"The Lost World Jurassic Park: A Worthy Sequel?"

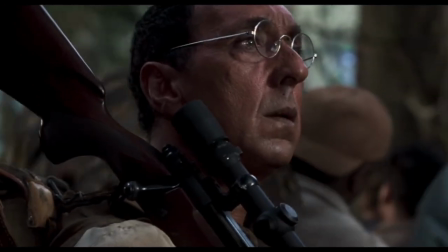65:57 However, he loses the only thing he really cares about, his friend Ajay. He won, but he lost more, and realizes it isn't worth it.
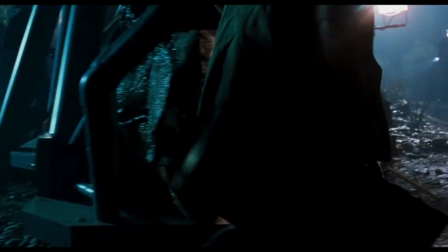66:06 He chooses to walk away, losing to the animals and nature. His decision probably saves his life.
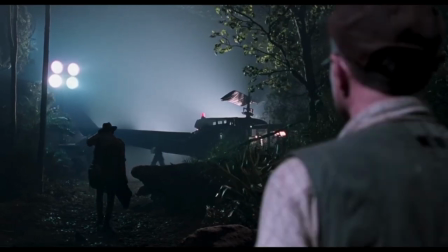66:12 His exit also coincides with the traditional death of the sage or mentor, usually around the second act turning point.
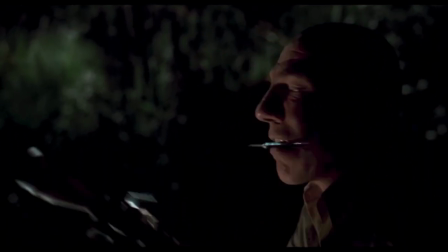66:18 His arc has a similar conclusion in the original draft where, after Ajay's death, he and Ludlow track the buck one last time on the island while awaiting rescue.
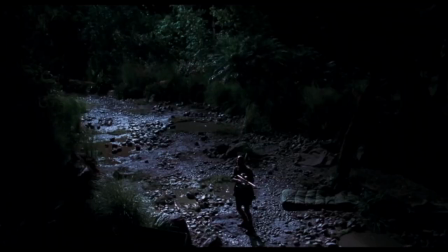66:27 The buck gets the drop on them and Roland concedes, admitting the animal won.
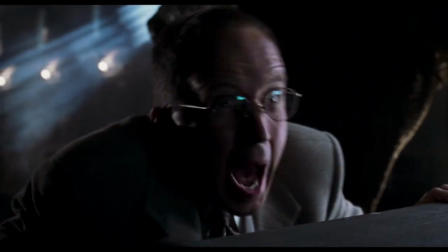66:31 Ludlow still tries to shoot it and meets the same fate in both drafts, being carried back to the nest in this one as biting practice for Junior.
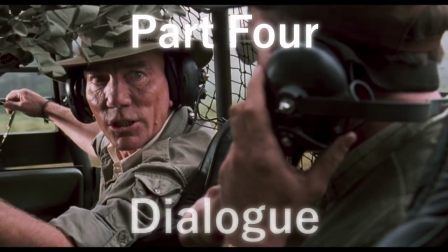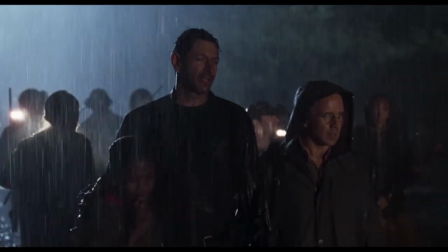66:46 There are some bits about the dialogue in The Lost World that I really like, and some bits that I'm not so hot on.
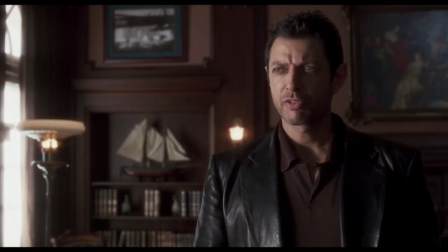66:52 There are some really good lines in the film.
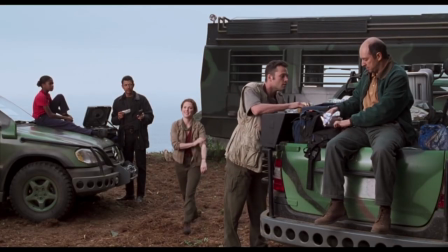66:54 I love the banter between Malcolm and Eddie, particularly Eddie's sarcastic frustration at Malcolm's ineptitude in the first half of the film.
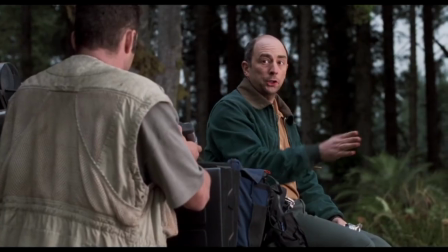67:01 Violence and technology? Not good bedfellows. Personally, I would have squeezed just a little bit harder.
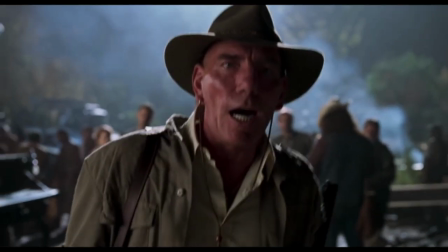67:07 Roland gets some good lines.
Oh, you're breaking our hearts. Saddle up! Let's get this movable feast underway.
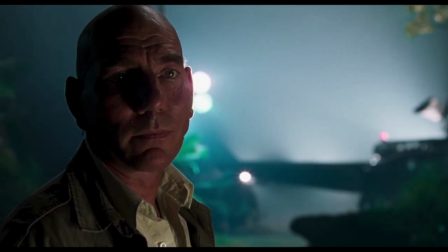67:14 I believe I've spent enough time in the company of death.
And then there are lines that feel slightly forced.
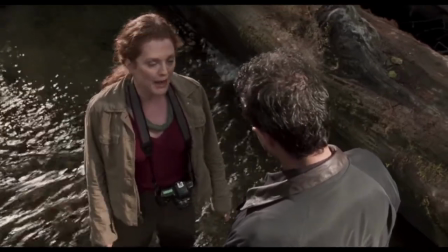67:21 Every egg clutch I've seen has got shells crushed and trampled. The hatchlings definitely stay in the birth environment for an extended period of time.
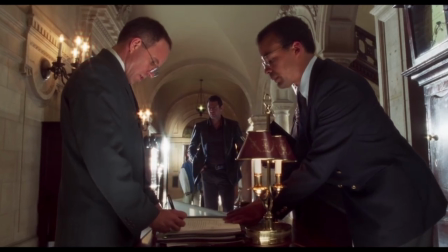67:27 That's conclusive.
Exposition dumps don't feel as clean, although they do still serve their purpose and move the plot forward.
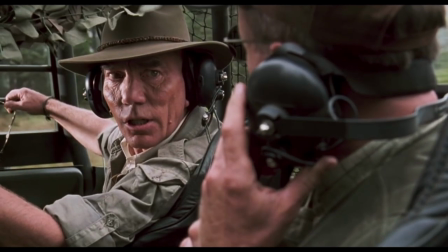67:33 They just feel more wordy. I pointed out in the last film that the characters talk the way people normally would speak, but I can't say the same about this one.
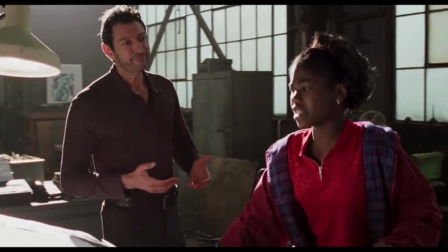67:42 Kelly in particular talks with a maturity that isn't present in a lot of 12-year-olds.
Yeah, but I want you to crack on me a little bit, ground me or something, send me to my room.
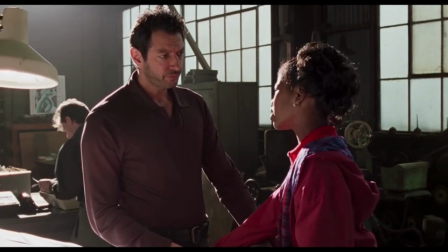67:50 You never do any of that stuff.
She says exactly what she wants from Malcolm, but in real life, people don't always say what they mean.
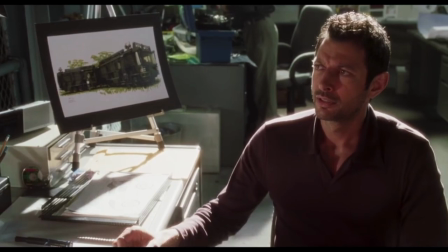67:56 Maybe there are some 12-year-olds that break this rule, but on the whole, even adults don't say what they really mean all the time.
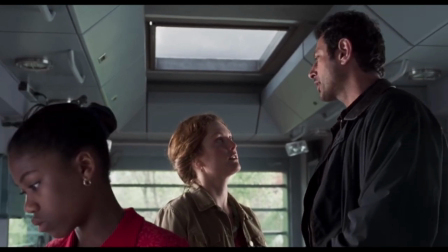68:03 They usually argue about something insignificant, something that shouldn't have led to an argument but does because of something else boiling underneath,
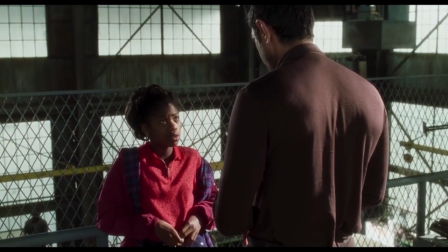68:10 something that the audience can usually see and is aware of. Dialogue is usually more subtle.
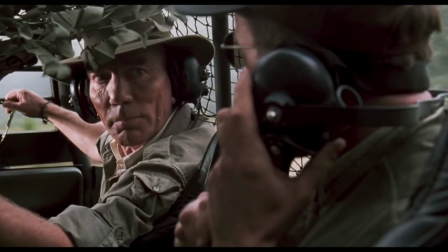68:16 Roland's introduction in the film begins with a big monologue, and it's cool,
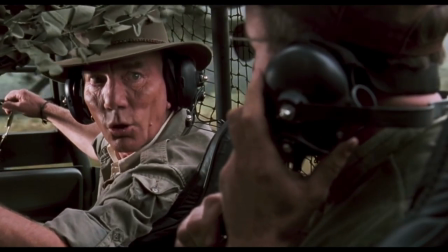68:20 but if you really look at it, he's basically laying out terms that he would already have laid out earlier.
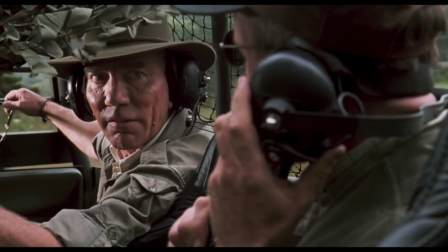68:25 It feels like he's telling Ludlow his contract agreements after he's on the island. It's a lot of exposition, and it's doing a lot of heavy lifting.
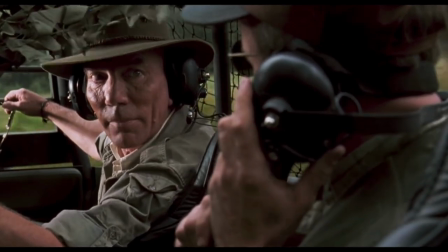68:32 It's introducing his character and setting up his motivations, as well as his relationship with Ludlow.
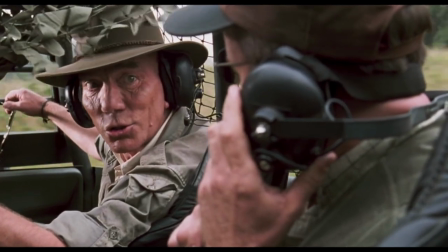68:37 It does its job, but it feels a little rushed, and perhaps could have been handled differently,
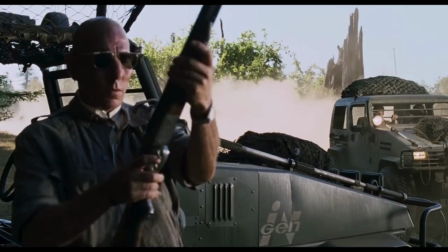68:41 dropping hints about Roland's motivations and leadership as the film went on, rather than just dropping them all at once.
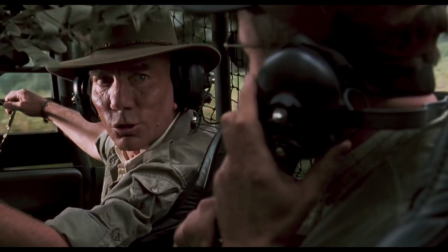68:48 Postlethwaite's performance elevates the dialogue, and on the whole, both he and Kep do a good job with the character.
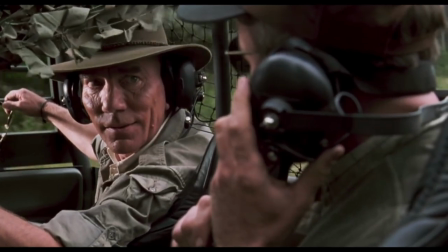68:53 It's just not great, or perhaps, a better word, realistic.
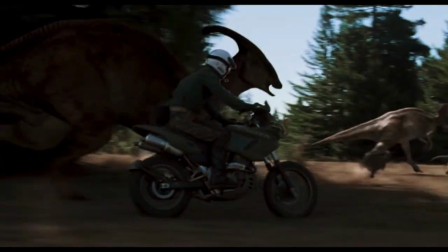68:58 Some leeway can be given as it's a film about genetically cloned dinosaurs brought back to life,
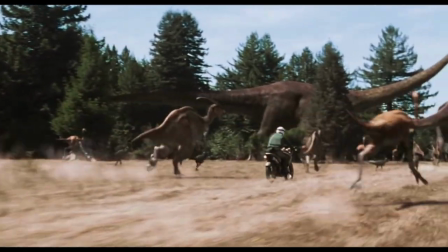69:03 but a standard was set with the first film, and unfortunately, this one doesn't quite match it.
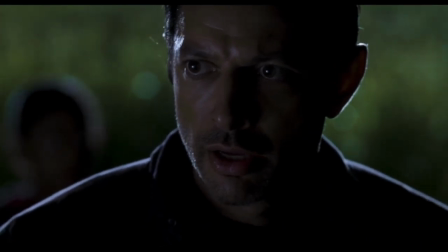69:08 There are, however, a lot of good standalone lines, even though they come across as trailer fodder.
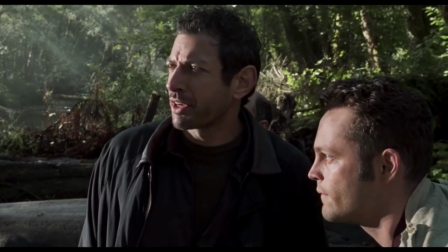69:13 Oh yeah, ooh, ah, that's how it always starts. But then later there's running and screaming. Mommy's very angry.
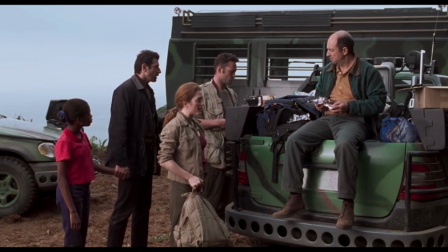69:23 I feel like I'm coming across quite harsh on the dialogue of this film, but I don't hate it.
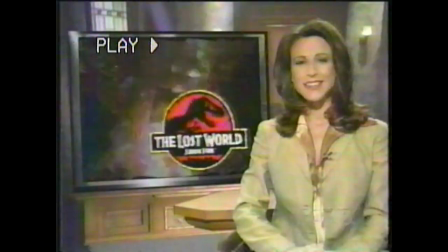69:28 I just feel that it could have been better in a few places.
The sequel to the movie that's made nearly $1 billion worldwide.
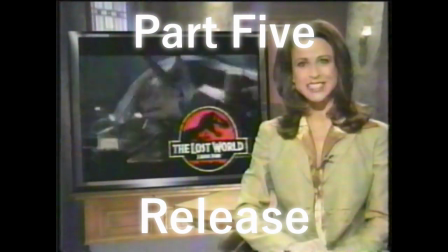69:34 So can The Lost World live up to its Jurassic Park predecessor? Amy Powell found the answers in the stars.
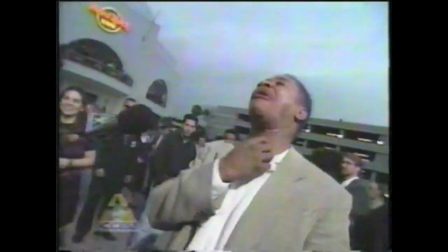69:41 The Lost World had its premiere on the 19th of May 1997,
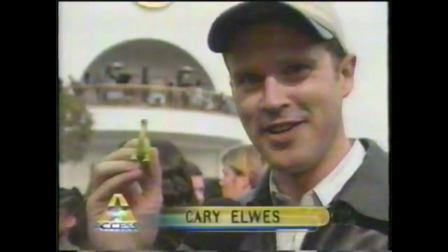69:45 releasing theatrically 4 days later on the 23rd, and had the biggest release recorded for a film to that date.
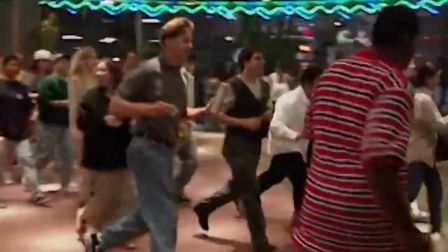69:51 The hype was real for this one.
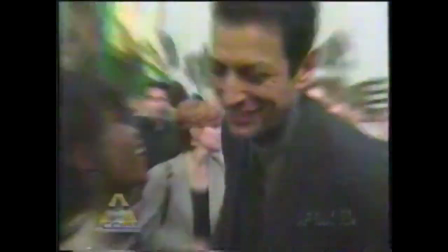69:55 It had the biggest opening weekend recorded until the release of Harry Potter and the Philosopher's Stone, and ended its run with over $600 million worldwide.
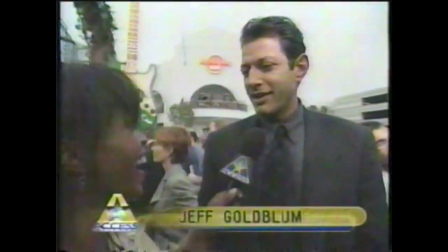70:04 Less than the first film, but still very impressive for the time.